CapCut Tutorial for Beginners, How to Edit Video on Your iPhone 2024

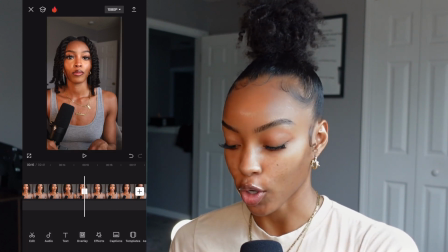247s
I also look at the way my lips are moving so I can know where to cut, like right before I say something.
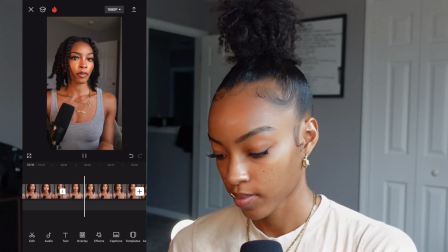253s Pretty much any type of video that has your...
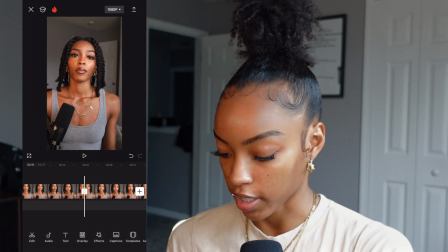264s
like right there, that's before I'm gonna say pretty much so I can cut it. Child, my mama called me, so give me a second. I'm gonna cut through this real quick and then I'll come back. All right, so I went through and made all the cuts for the video.
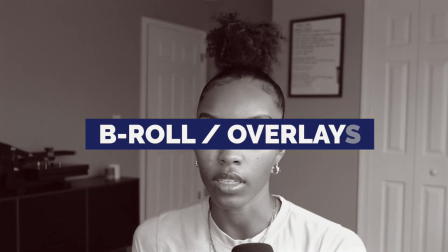276s
Now it's time to do the little B-roll overlays and stuff I was talking about.
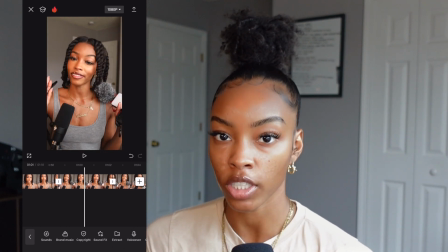281s
Okay, so once you get all the clips broken down, you wanna take the stuff that you want to go on top of something and you wanna find that clip.
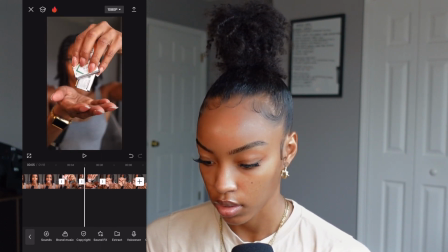288s
So I'm gonna use this first battery clip since it was a little bit closer to the camera.
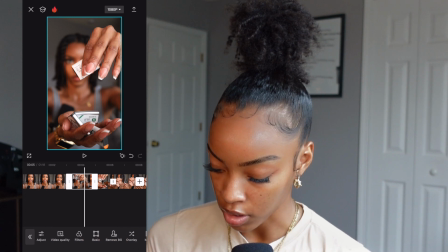296s
And then you're gonna scroll at the bottom until you see overlay, and then you click overlay,
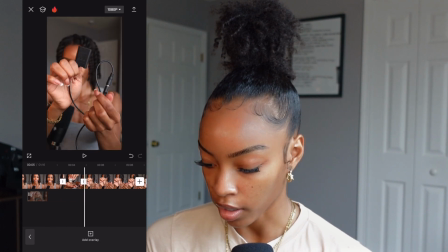302s
and then you wanna drag that to where you were talking about the B-roll.
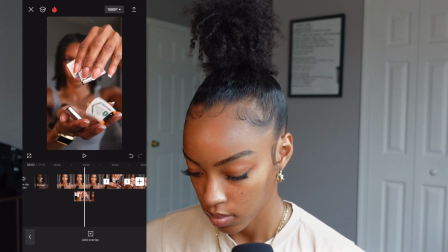309s
So let me hit play so I can hear where it starts.
Stop wasting your money on this.
So I want it to pop up when it's like on this.
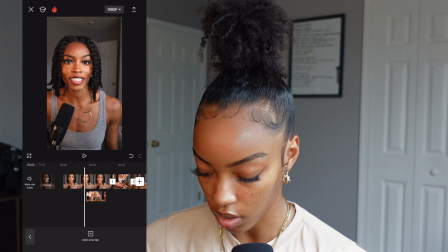318s
So I'm just clicking it and moving it over a little bit.
This and by this.
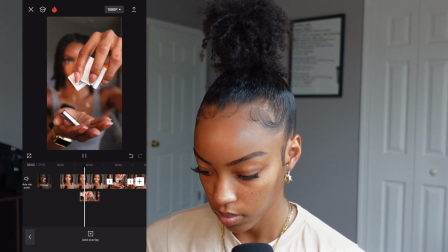326s On this and by this.
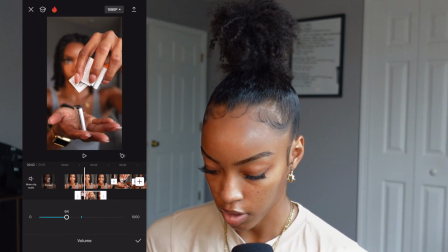331s
I also want to go ahead and turn the volume down on that clip so you don't hear the batteries clacking.
Your money on this and by this and.
Okay, so I want to shorten this clip just a little bit
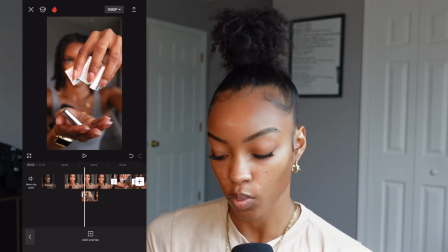348s
so it fits within the time frame that I have it going.
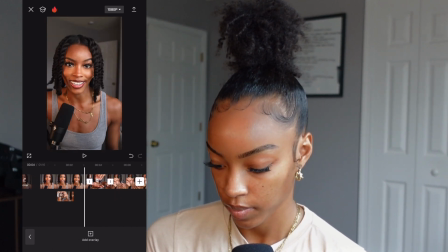353s Your money on this and by this instead.
Okay, so boom, now I need to,
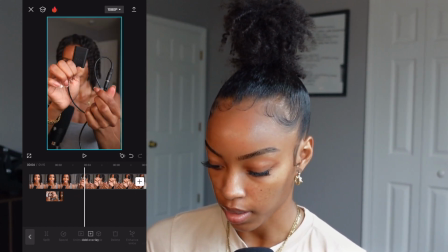359s
I'm gonna go ahead and delete this second one, and then I'm gonna take that other clip that I want to go on top,
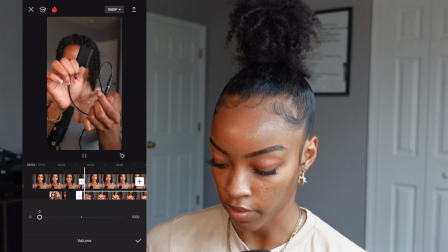366s
hit overlay, make sure I turn the volume down on it,
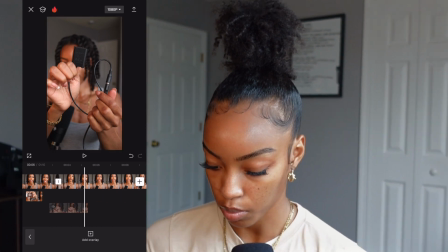371s
and then I'm gonna just shorten this clip, move it right next to the other clip,
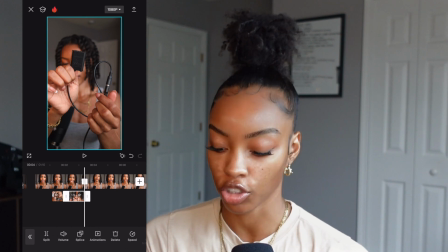380s
and then I'm gonna shorten it on this side, and you'll feel like a gentle, like haptic touch feel on your phone when you're doing it,
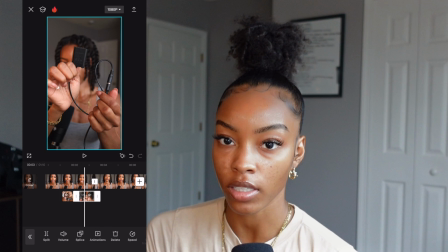389s
where it's like clipping to where you have breaks already in the footage, so you'll know like if it's lined up or not.
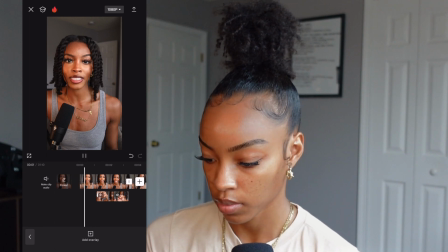399s
So let's see if that works.
Stop wasting your money on this and buy this instead.
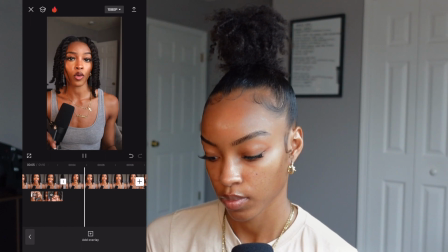404s Pretty much any type of content where.
So I'm not mad at it.
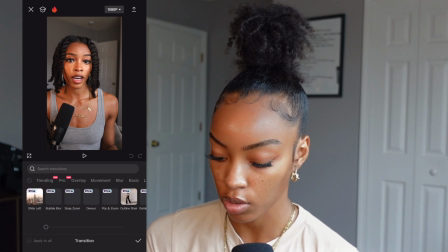408s
Everywhere where you see these little white rectangles, you can add like a transition in between.
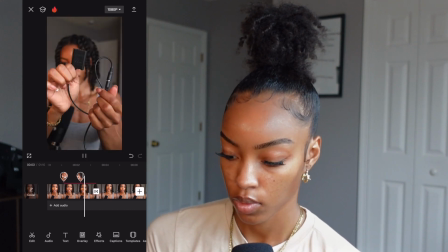416s Pretty much. So instead. Pretty much any type of content.
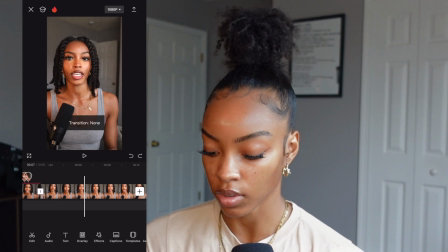420s
So you can add transitions for this one. I don't think it's that necessary, so I'm just leave it plain.
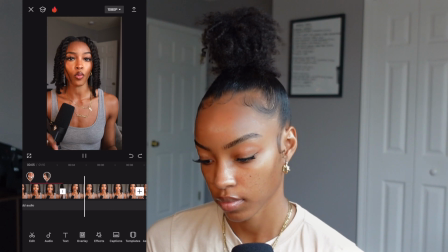425s Pretty much any type of content where your camera is gonna be in a.
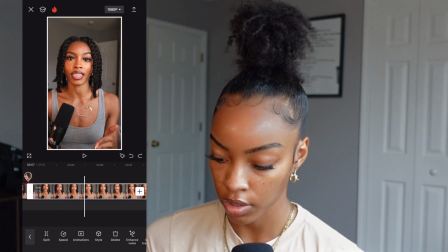429s
For this, I'm not like centered, so I kind of want to zoom myself in a little bit, and I'm literally just pinching the screen and like putting myself in the middle.
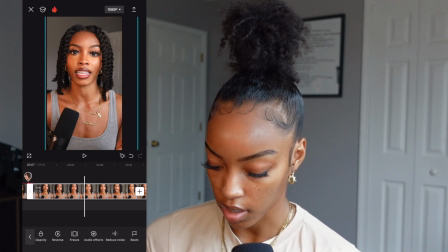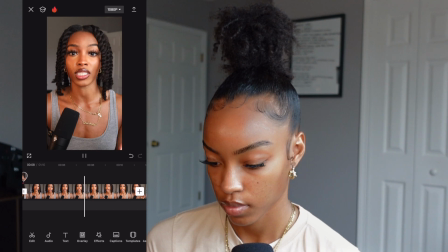455s Any type of content where your camera is gonna be in a steady position, I recommend getting a dummy battery. Now, it was years in the game before I knew what these were and that they even existed.
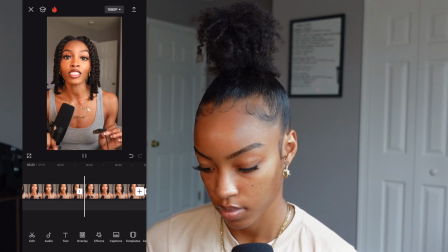468s And when I tell you it's a game changer, I lie to you not, I changer.
So I just need to shorten this so it looks more smooth.
It's a game changer.
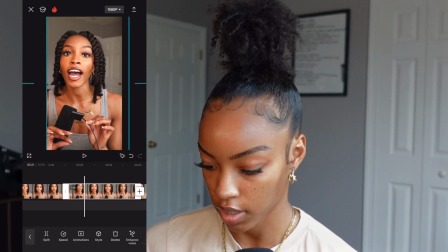480s I lie to you not.
So I'm gonna go ahead and zoom this one in as well, so it still looks kind of centered like the other one.
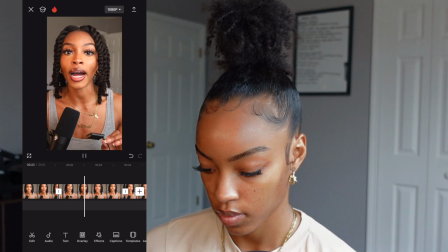488s Game changer. I lie to you not. I don't buy any extra batteries no more.
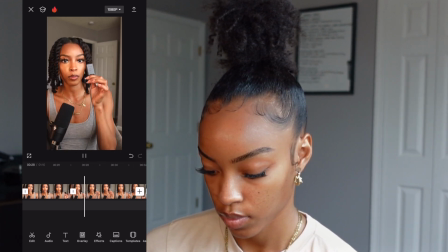493s Anytime I buy a new camera, this is gonna be the first thing that I buy. You literally put the dummy battery into your camera, and then you plug it into the wall.
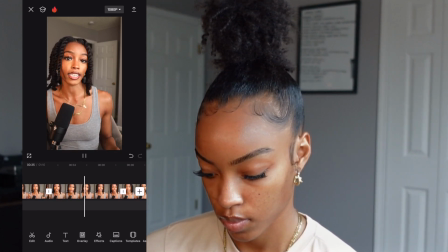502s So dead batteries are no longer your struggle. When I tell you, get it, I'm not kidding. All you gotta do is go on Amazon and type dummy battery next.
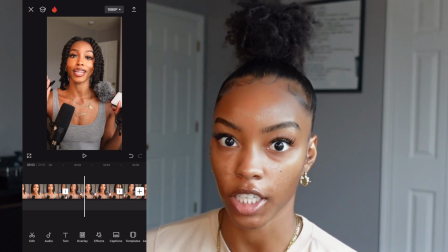511s
So this is another part where I wanted to add like some interest, so it's not just a straight talking head in the video.
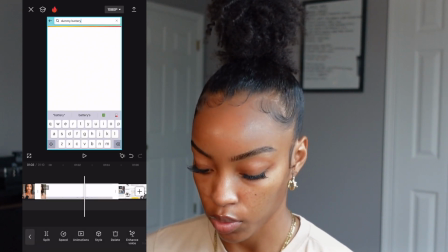518s
So I screen recorded me doing the searching on Amazon.
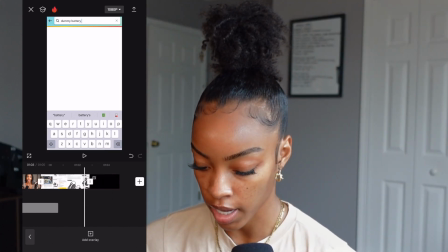524s
So again, we're gonna hit overlay with that, and I'm gonna drag it
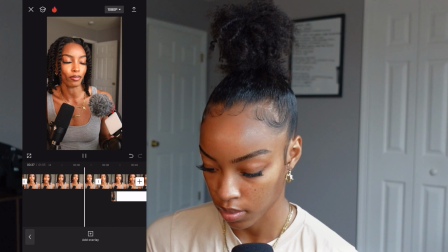531s
down here where I think I'm talking about Amazon. Let's see.
I'm not kidding. All you gotta do is go on Amazon.
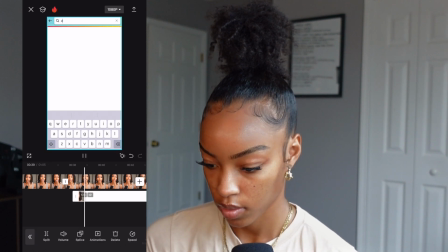537s Okay, so go on Amazon and type dummy battery next to the name of your camera,
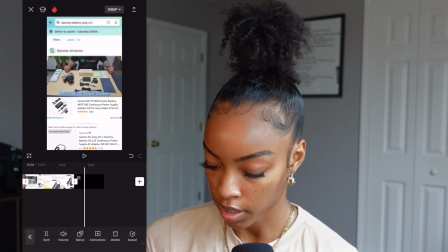545s and if your camera is okay.
And then I have one more that I am gonna put.
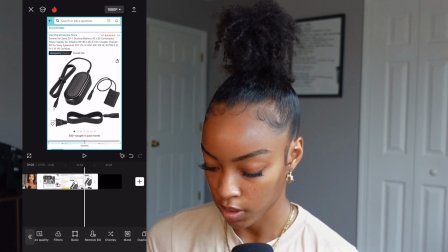551s
This is the end of that screen recording, and just hitting overlay, making sure the volume is at zero.
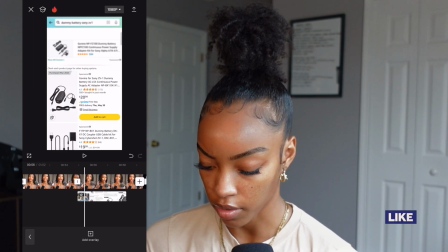557s
If you screen record, it should already not really have audio, but just in case, you can turn that down to zero.
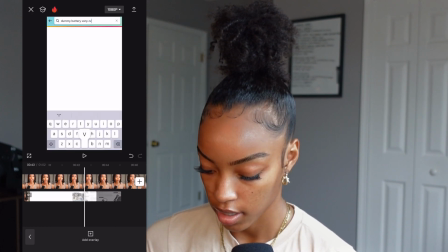566s
So now I'm just dragging that, and then it clicks next to that footage.
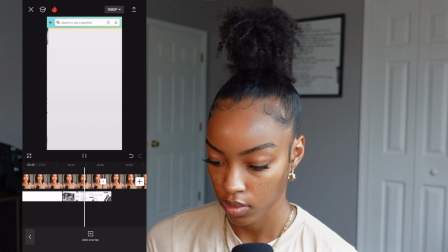573s So name of your camera, and if your camera is compatible, it should pull up some options for you to find a dummy battery that works with your camera.
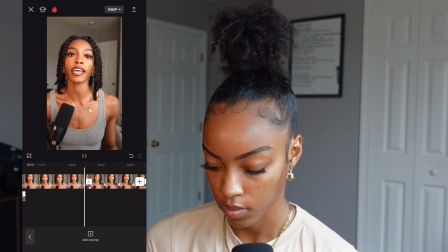580s When I tell you it's a game changer, I'm not lying. I might tell you a joke, but I'll never tell.
So to create some like interest, visual interest in these shots, I like to do like a slow zoom in or zoom out.
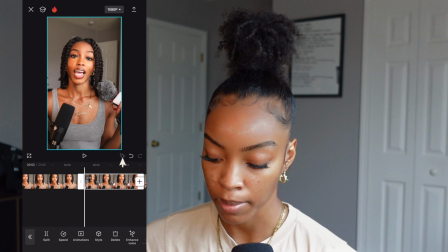593s
So what you can do is hit this little diamond shape, kite shape at the beginning of a clip. And so you see, I'll just hit that at the beginning of the clip, and then I'll scroll down to the end of the clip,
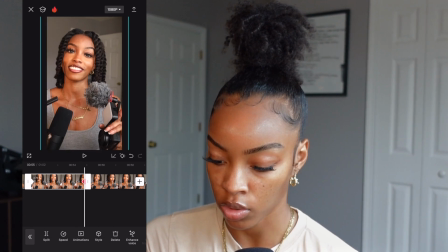607s
and I'm gonna zoom in, pinch and zoom in on this shot. So then it automatically adds another diamond to the end, which is like a,
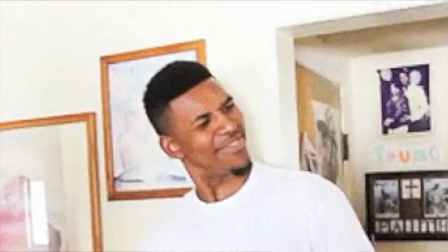621s
what do they call it? It's like a tracking tick mark. So I'm gonna just hit play.
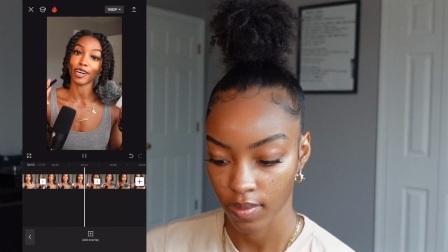628s I might tell you a joke, but I'll never tell you a lie, baby, go get it.
So you see how it zoomed in like that?
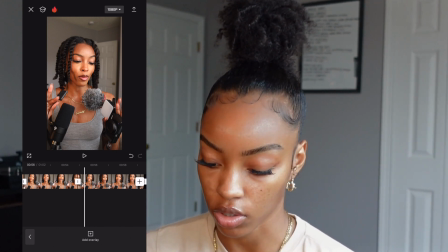634s
That's how you get that nice zoom in effect that adds visual interest.
Stop wasting your money on them extra batteries and go get it.
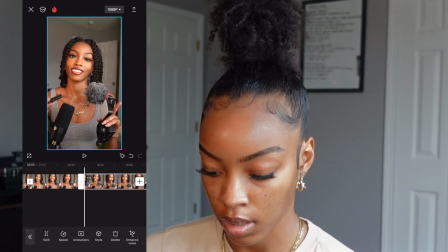641s
So I'm gonna do something similar on this last one. I'm gonna zoom it in.
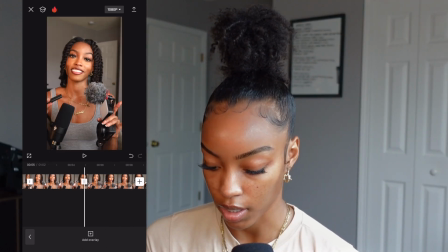647s
Well, I'm gonna zoom out on this last one. So at the beginning, I'm gonna have it zoomed in.
Baby, go get it. Stop wasting your money on them extra batteries and go get it. You're welcome.
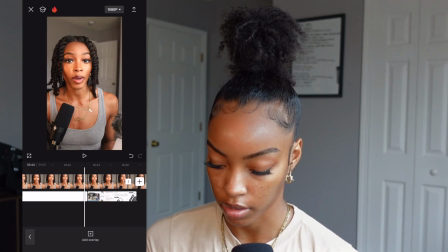662s
Okay, and then I always delete that CapCut at the end because, baby, I'm paying for the service, so that don't need to be there.
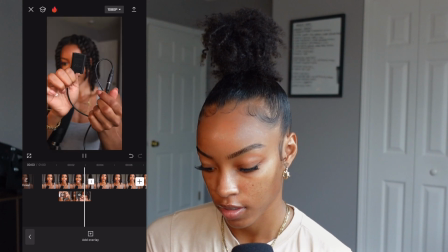670s Stop wasting your money on this and buy this instead. Pretty much any type of content where your camera is gonna...
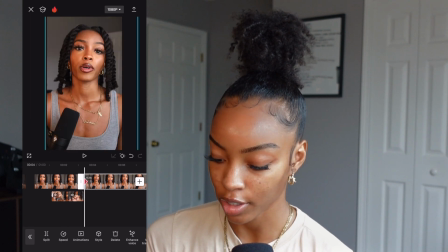676s
So I can do that same visual effect. Now, you don't want to do it too much where it's, like, annoying.
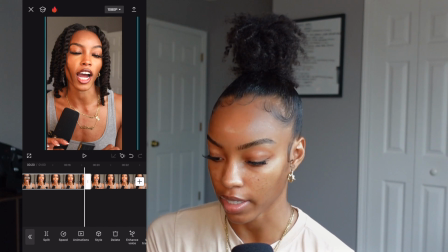682s
Like, girl, okay, we get it. You know how to zoom in and zoom out.
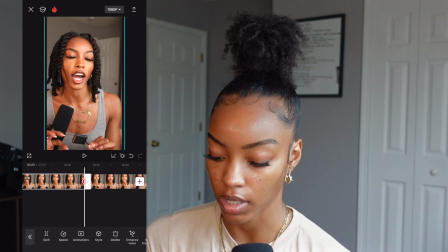686s
But sometimes you want to just do it subtly, so it could just be visually interesting.
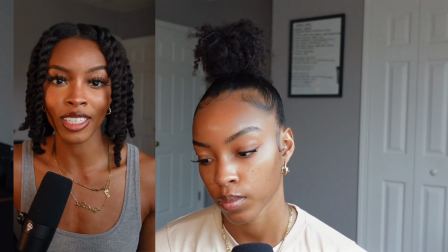693s
So this is what we have.
Stop wasting your money on this and buy this instead.
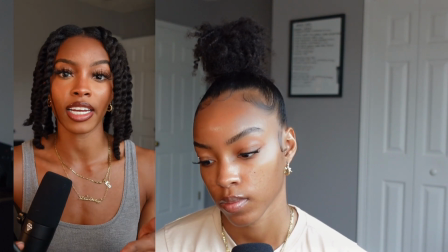698s Pretty much any type of content where your camera is gonna be in a steady position, I recommend getting a dummy battery.
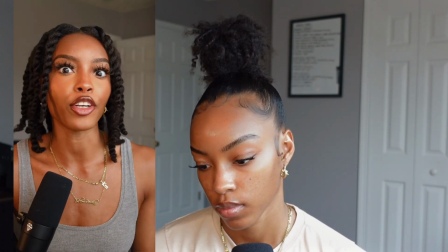706s Now, it was years in the game before I knew what these were and that they even existed. And when I tell you it's a game changer, I lie to you not, I don't buy any extra batteries no more.
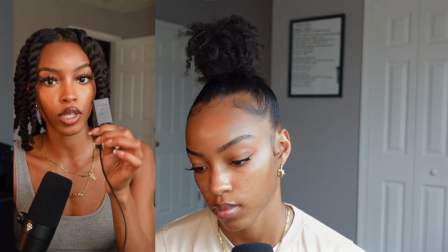718s Anytime I buy a new camera, this is gonna be the first thing that I buy. I literally put the dummy battery into your camera and then you plug it into the walls.
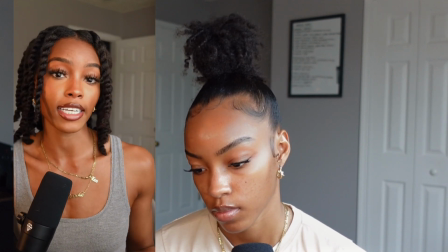727s So dead batteries are no longer your struggle. When I tell you, get it, I'm not kidding.
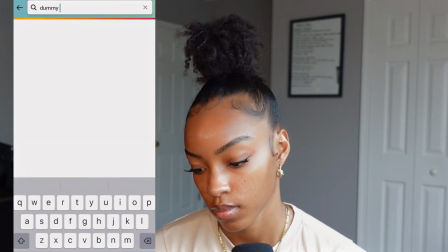732s All you gotta do is go on Amazon and type dummy battery next to the name of your camera.
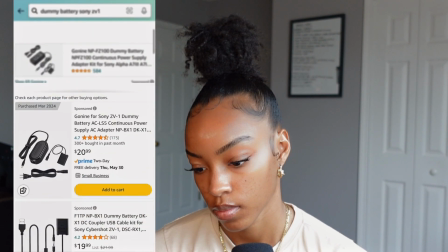737s And if your camera is compatible, it should pull up some options that works with your camera.